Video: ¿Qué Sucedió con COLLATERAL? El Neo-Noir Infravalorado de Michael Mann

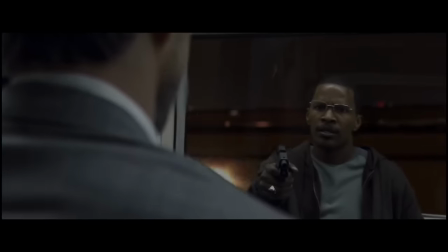[12:12]
La secuencia del tren se filmó utilizando un fondo de pantalla verde CGI,
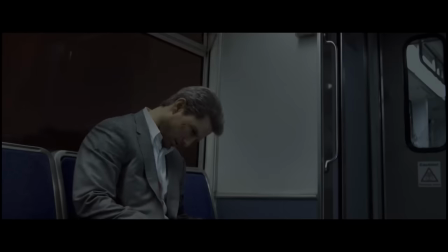[12:16]
ya que Mann sintió que un fondo verde era necesario debido a la ubicación precisa de lo que se muestra a través de las ventanas del tren.
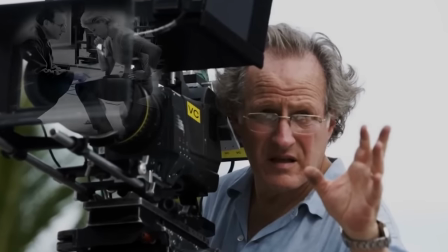[12:23]
Por supuesto,
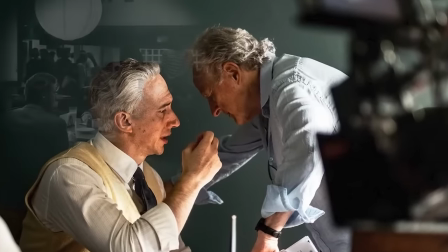[12:23]
Michael Mann ha ganado una reputación como uno de los cineastas más impecables que se toma su tiempo para planificar el encuadre preciso y las piezas de acción.
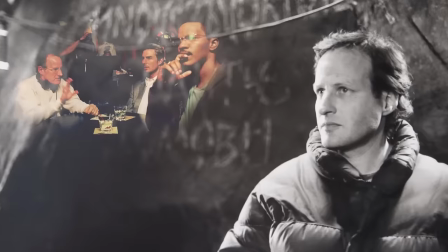[12:32]
Sin embargo, uno de los momentos más famosos de Colateral sucedió por accidente en el lugar.
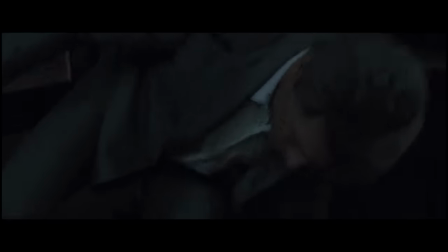[12:37]
En el enfrentamiento en la oficina durante el intenso final de la película, Vincent lanza una silla a través de una ventana,
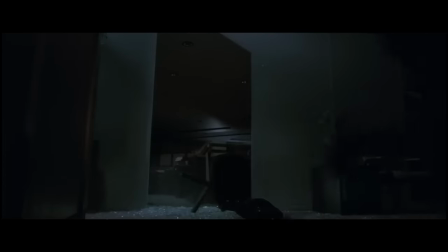[12:43]
se para sobre ella y luego cae al suelo antes de levantarse rápidamente para perseguir a Max. La caída fue un accidente no planeado de cruz en el momento. Van sintió que el accidente feliz era perfecto para el personaje y lo mantuvo en la película final.
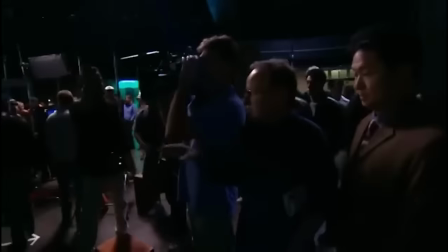[12:56]
Otro aspecto del film que es difícil de olvidar es la banda sonora, que favorece las elecciones alternativas sobre una partitura musical tradicional. Aunque James Newton Howard fue contratado para componer la partitura después de que Hans Zimmer estuvo brevemente involucrado,
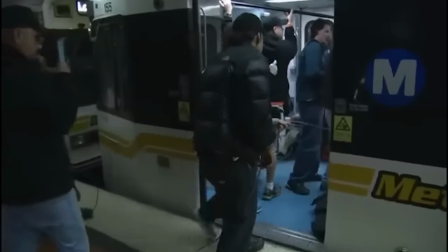[13:11]
aproximadamente 17 minutos de los arreglos de Howard se utilizaron en la película final. Él creó más de una hora de música original, pero Man reemplazó gran parte de su trabajo con música compuesta por Antonio Pinto.
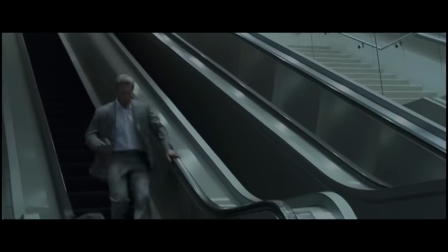[13:24]
Aunque las películas de Man suelen ser un éxito o un fracaso en taquilla, Colateral se convirtió en un éxito crítico y comercial instantáneo cuando se estrenó en agosto de 2004.
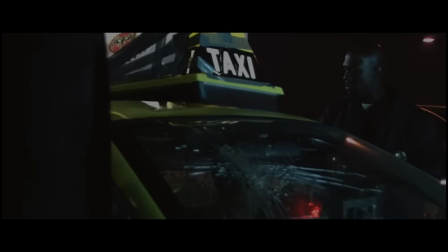[13:33]
Tom Cruise tiende a tener este tipo de atracción y a pesar de interpretar a un villano por solo la tercera vez en su carrera,
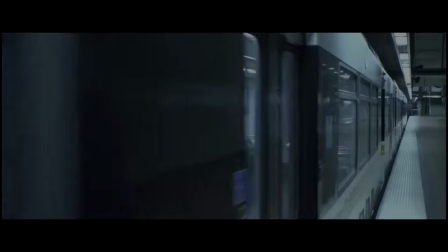[13:40]
Colateral recaudó más de 220 millones de dólares en todo el mundo contra un presupuesto de 65.
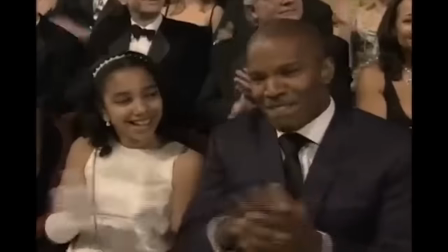[13:47]
Obtuvo dos nominaciones al Oscar y actualmente tiene un 86% en Rotten.
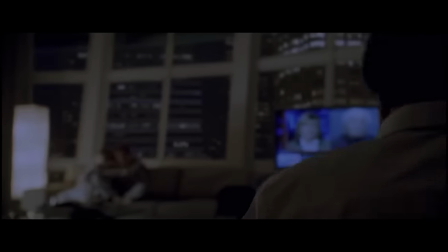[13:52]
Curiosamente, muchos han comparado a Collateral con la icónica película de crimen en Los Ángeles de Man, Heat.
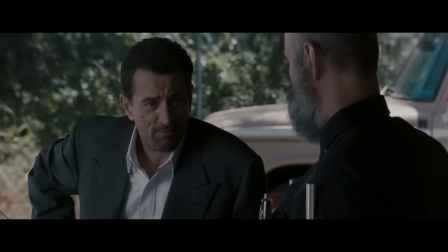[13:57]
Por ejemplo, fíjate en cómo Vincent lleva un traje gris similar al que lleva Neil Macaulay, interpretado por De Niro.
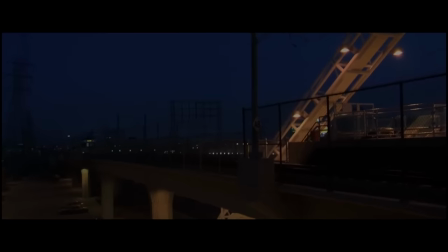[14:03]
Además, la toma final del tren en Collateral es casi idéntica a la toma inicial del tren en Heat.
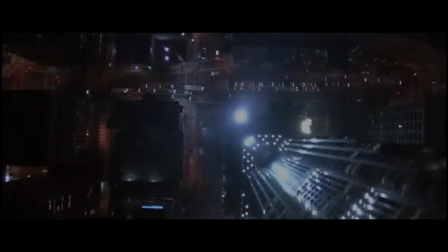[14:08]
Ambas películas también presentan una pista de iluminación clave que ayuda al protagonista.
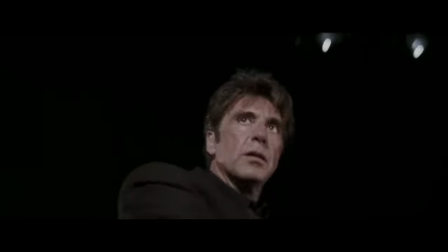[14:12]
En Hit, Vincent Hanna, interpretado por Al Pacino, detecta la sombra de Macaulay cuando las luces del aeropuerto parpadean en el momento adecuado.
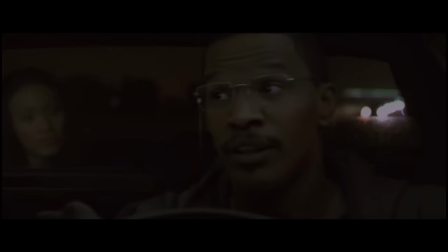[14:22]
Y en Collateral, Max menciona cómo tuvo suerte con las luces al principio de la película al pasar por los semáforos.
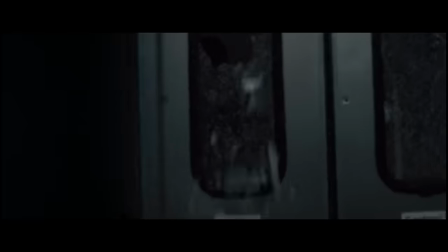[14:28]
En el tren, Max tiene suerte con las luces de nuevo cuando las luces interiores se apagan y ciegan a Vincent el tiempo suficiente para que Max lo elimine.
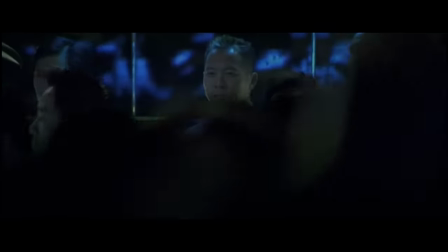[14:37]
Y también hay la misma línea de diálogo en ambas películas. En Colateral, Pedrosa da instrucciones a sus hombres cuando asaltan en el club nocturno en Fever, diciendo
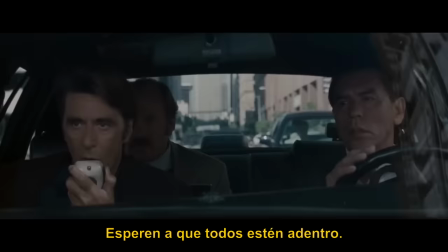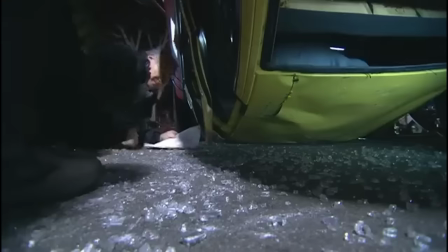[14:50]
Si estos toques estaban destinados a que Colateral se interpretara como una versión nocturna de Heat, pues no está claro, pero las similitudes son demasiado difíciles de ignorar.
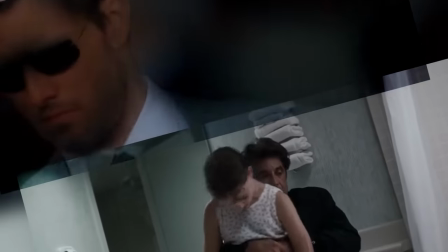[14:59]
20 años después, ambas películas de Mansa mantienen como dos de las mejores películas de crimen en Los Ángeles de todos los tiempos.
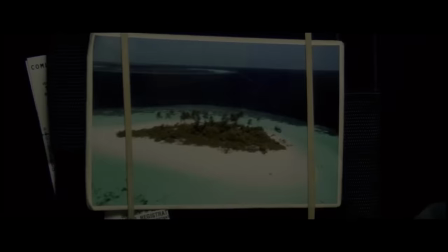[15:05]
Si Collateral se estrenara con tanto éxito ahora como lo hizo en 2004,
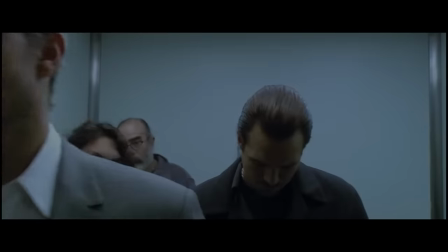[15:10]
es probable que una secuela, precuela o reinicio o alguna adaptación innecesaria para televisión no tardara mucho en surgir.
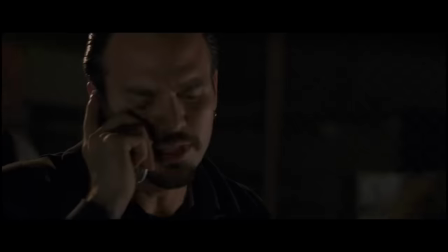[15:16]
Es agradable saber que un clásico independiente como Collateral nunca recibió tal tratamiento y se mantiene por sí solita en 2024.
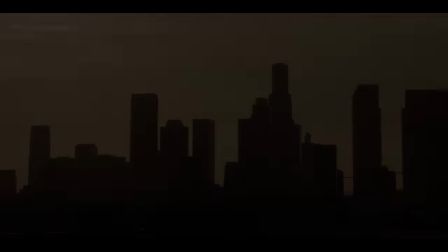[15:24]
¿Y tú qué piensas?
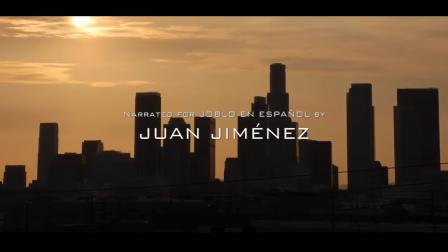[15:26]
Haznos saber en los comentarios si te gustó esta película tanto como a nosotros. y en lo personal a mí me encantó y siempre me fascinó su banda sonora,
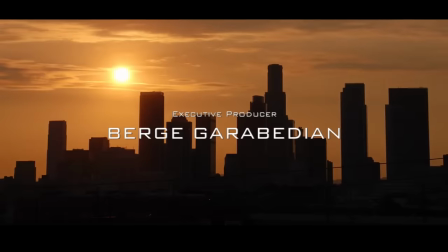[15:34]
en especial la canción Shadow on the Sun de Audioslave.
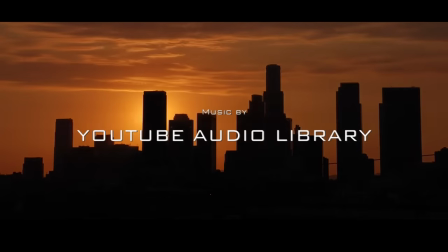[15:37]
Es increíble y siempre que la escucho hago como si me estuvieran grabando a mí el videoclip a través de la ventana de mi auto.
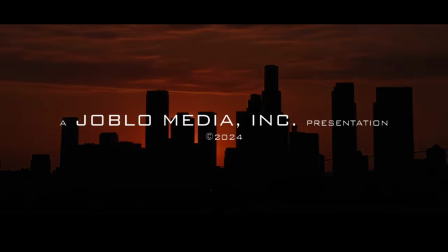[15:43]
Bien, gracias por acompañarme en este episodio,
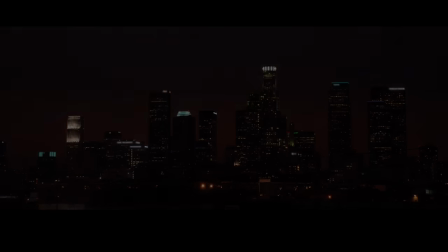[15:46]
suscríbete a YoBlo en Español para más contenido y activa la campanita para recibir notificaciones una vez que subimos un nuevo video.
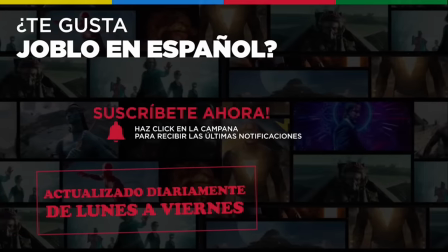[15:53]
Somos una compañía independiente y apreciamos mucho tu apoyo. ¡Hasta la próxima!